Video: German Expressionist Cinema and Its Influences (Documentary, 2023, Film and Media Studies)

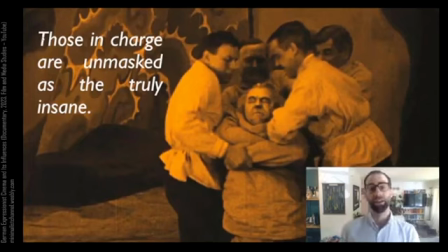2241s
Near the end of the film, there's a kind of poetic justice in the fact that Caligari, the director of the insane asylum, who abuses his authority, is unmasked as insane himself. Or if not insane, calculatedly homicidal. So you might say that those in charge are unmasked as the truly insane.
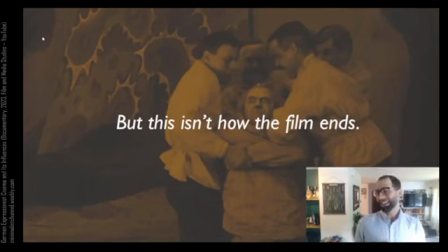2260s
But here's where I want to introduce some of the tension, because this is not in fact how the film ends.
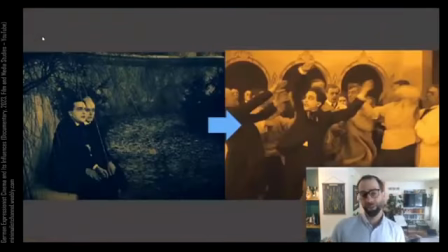2264s
The film begins with a frame narrative.
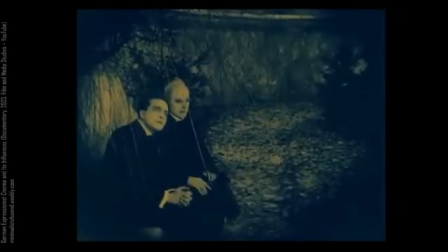2266s
Our protagonist, Francis, is sitting down telling this story that is the entire film to someone sitting next to him.
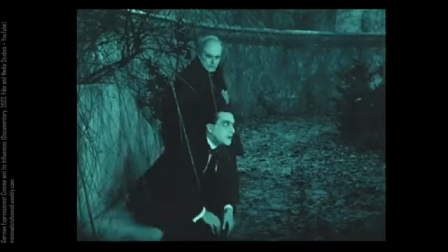2274s
And at the end of the film, it's revealed that Francis, who's telling us the story, is actually an inmate of Caligari's asylum.
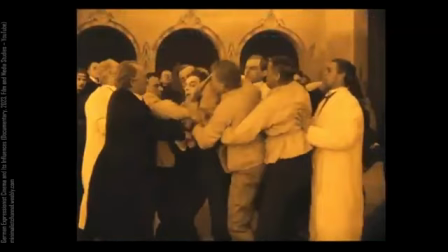2280s
He may have made up the entire plot using his fellow inmates as characters.
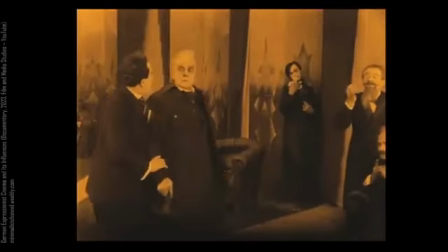2285s
We see the woman he loves, and we see Cesare as fellow inmates. And then we see Dr. Caligari as the director of the asylum.
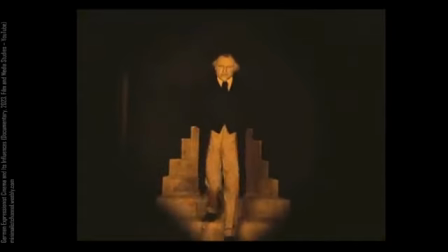2291s
So this framing device does a couple things to the story.
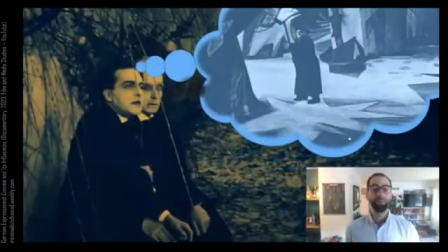2294s
In some sense, the idea that the story is coming from the mind of a madman is a sort of motivation for the famous, exaggerated and geometric set design of the film. Bordwell and Thompson actually mention this fact,
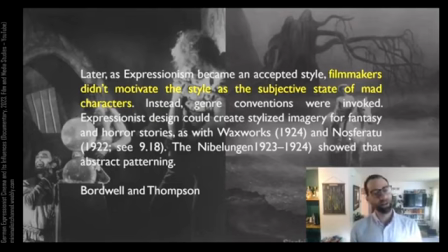2306s
saying that the subsequent films part of the German Expressionist movement would not necessarily motivate the exaggeratedness of their sets with such a device. They say, later, as Expressionism became an accepted style, filmmakers didn't motivate the style as the subjective state of mad characters. Instead, genre conventions were invoked.
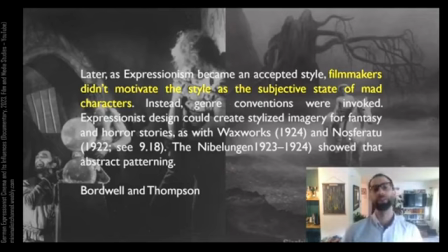2324s
Expressionist design could create stylized imagery for fantasy and horror stories, as with Waxworks and Nosferatu, and films like The Nibelungen.
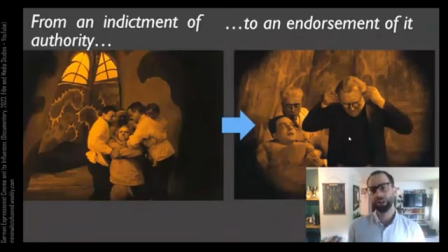2333s
But the second way in which the framing device changes the nature of the film is a bit more serious. Because in some sense it changes the film's entire attitude on authority. It goes from an indictment of authority almost to an endorsement of it. Caligari is no longer the villain. He's a professional caring for a madman who needs his help.
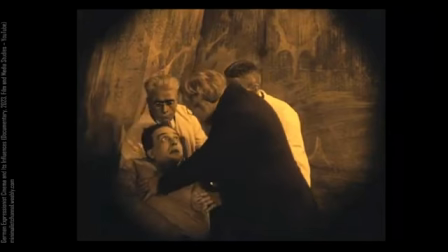2352s
You might say in this framing device, authority is necessary because some people need it, like our protagonist, Francis.
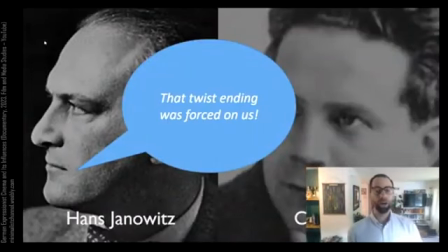2359s
What's really interesting is that the writers, Janowitz and Mayer, will come out and say that this twist ending was not their intention. It was forced upon them, they say. Janowitz says, quote, Meyer and I both expressed our dissatisfaction in a storm of thunderous remonstrances,
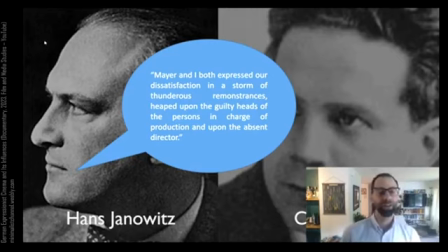2374s
heaped upon the guilty heads of the persons in charge of production and upon the absent director. So they're essentially saying that it's the director, Robert Vina, as well as other heads of production who are responsible for the framing device that they say changes the nature of.
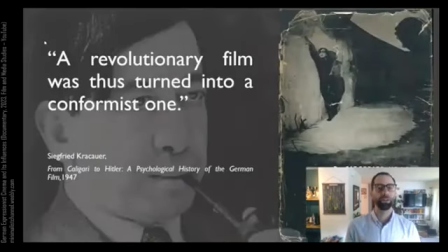2389s
And here's where this notion of the framing device really matters to the history of the reception of this film. Dr. Caligari, one of the most important film thinkers of the 20th century, wrote a pretty famous book called From Caligari to Hitler.
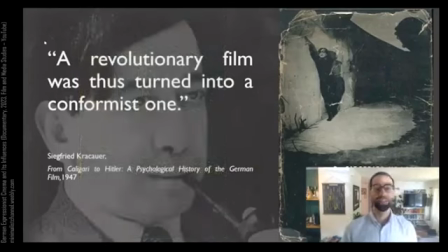2402s
He says that the twist fundamentally changes the film. He says a revolutionary film was thus turned into a conformist one.
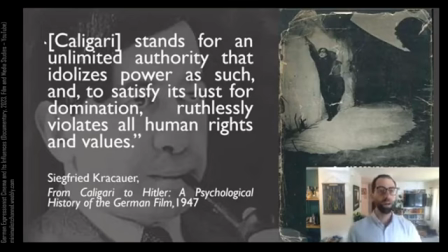2410s
He says, indeed, that the character Caligari stands for an unlimited authority that idolizes power as such and, to satisfy its lust for domination, ruthlessly violates all human rights and values.
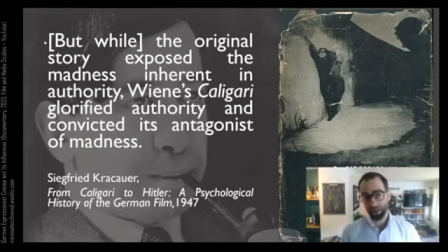2423s
But, while the original story exposed the madness inherent in authority, Vina's Caligari, as opposed to the writer's Caligari, glorified authority and convicted its antagonist of madness.
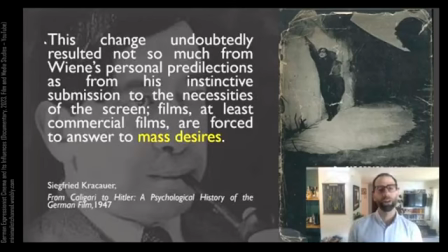2435s
Krakauer continues, this change undoubtedly resulted not so much from Vina's personal predilections as from his instinctive submission to the necessities of the screen. Films, at least commercial films, are forced to answer to mass desires.
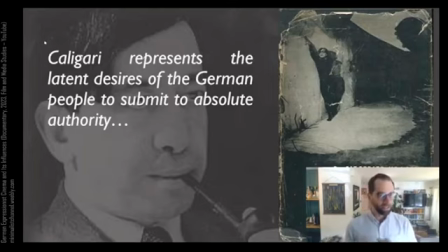2450s
So basically what he's saying here is that the film Caligari represents the latent desires of the German people to submit to absolute authority. Because interestingly, what results is a film in which you have a kind of fantasy of revealing the toxicity of authority,
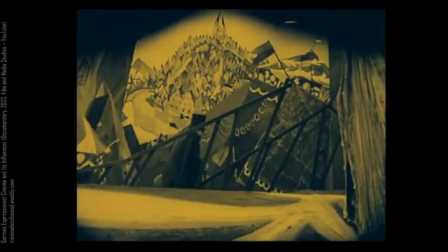2466s
but it's only a fantasy. The reality of the film, suggests Krakauer, endorses the authority.
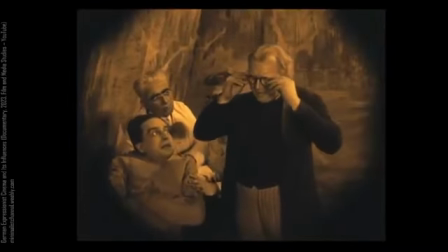2472s
Krakauer reads this as a kind of symptom of the German people's latent desire to submit to absolute authority.
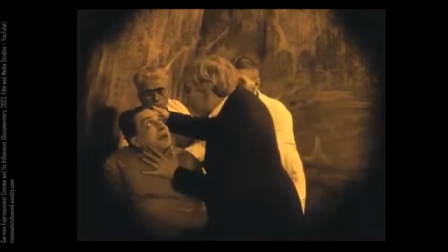2479s
A very desire, he says, that would lead to the flourishing of Adolf Hitler and the Third Reich.
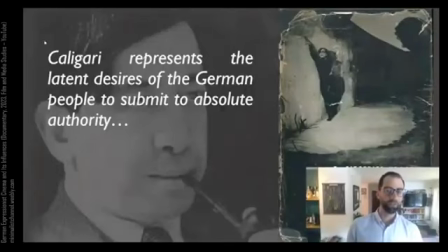2485s
That's why he titles the book From Caligari to Hitler.